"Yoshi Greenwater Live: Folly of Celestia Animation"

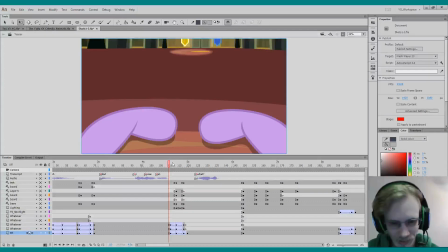So this isn't too exciting because I'm trying to figure it out myself of what's actually happening. Because we're starting from the bottom here, and then we go up to
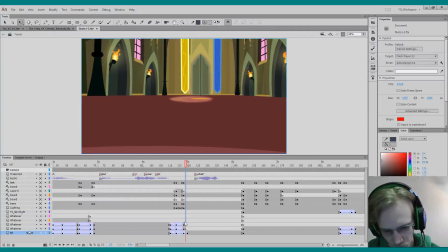that, and then so I think I need to again make these slower so I can really see what's going on here too. Yeah.
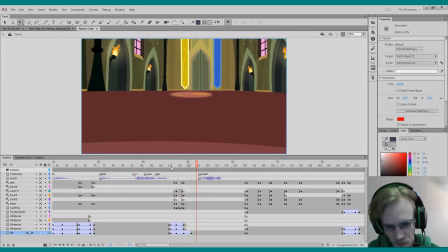I need to keep this and this basically the same.
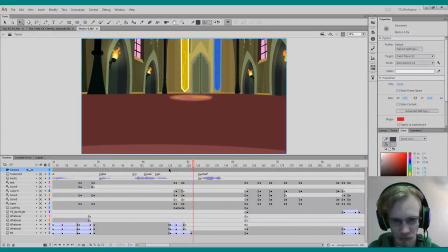Okay. And as we go, we can see like it's getting a different kind of motion too. Like that's actually kind of looking pretty good. I think that goes up too much. Okay.
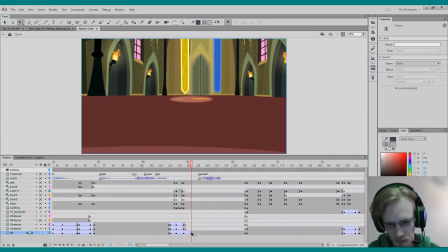So now these and this is basically the same. So you kind of want this to go a little bit further and then it kind of zooms up. Okay. So there's easing, 100% easing out here.
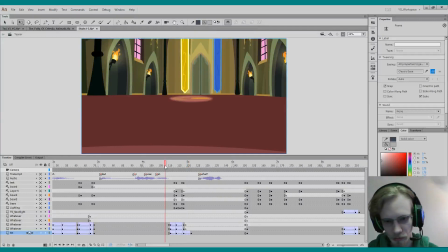So I might add a negative to kind of soften that even further. Okay. Like, we're pretty good with that. And there's nothing else in the way.
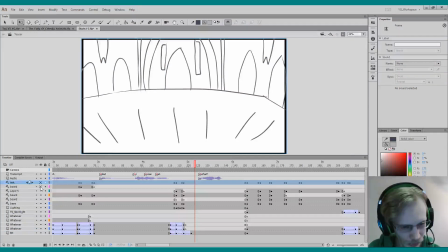Did I draw that? Probably. That was probably my own storyboard.
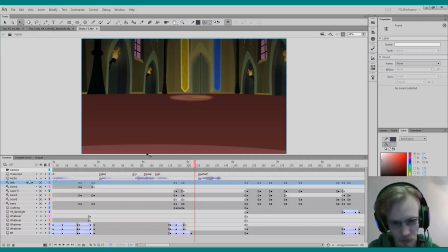So just want to make sure. Oh yeah, so I had the black. This is just a black square that had a gradient that goes from like
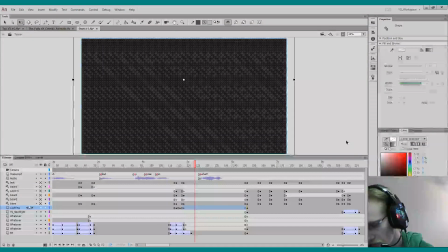75 black to totally transparent.
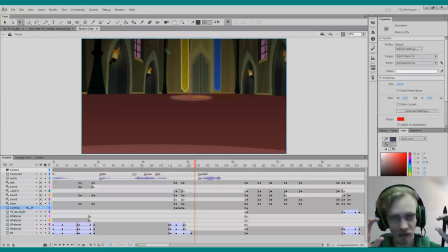So it makes that kind of like a shade kind of effect to the shadow.
What?
Then she says, "What?"
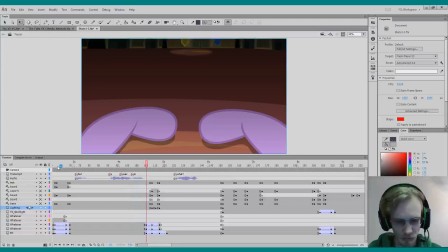But I was in what?
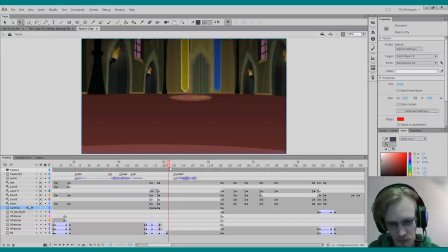What?
There might be, because it's her perspective, that she might be a little dip to it when she says what?
What?
So I need to figure out what parts should move for this
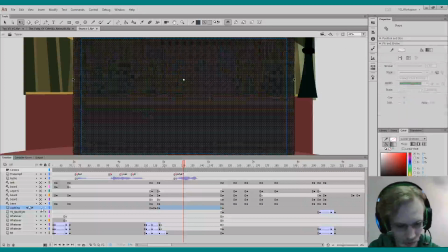tiny animation here that I'm just gonna kind of just dip the camera down a little bit, like what?
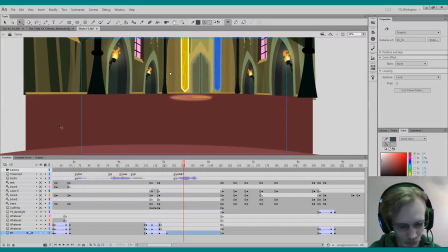Like she kind of gets a bit confused. And her arms, yeah, she's arms are already gone.
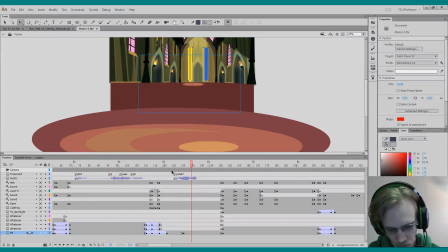Okay.
What? What? What?
So it's just this
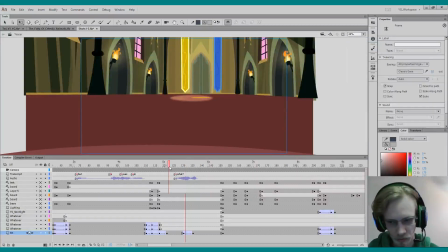little bit here. And easings are, I'm sure I can What? explain that later.
What?
Okay.
What?
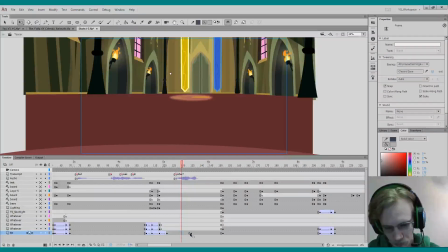Yeah. Not much else really to say about it. Oh, thanks, Oswald. You think I should be hired for these? For my paper animations?
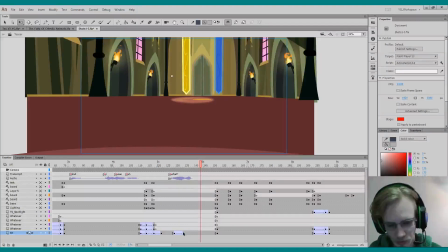Yeah, totally.
What?
I can see it kind of rotating too, so I might go into here and rotate. It's probably easier.
What?
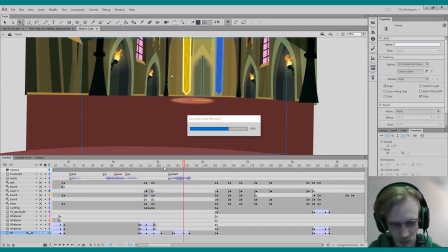And then overshoot, and then follow through.
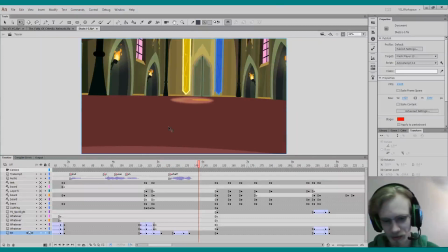What? What?
That's kind of fun.
Was in What? What?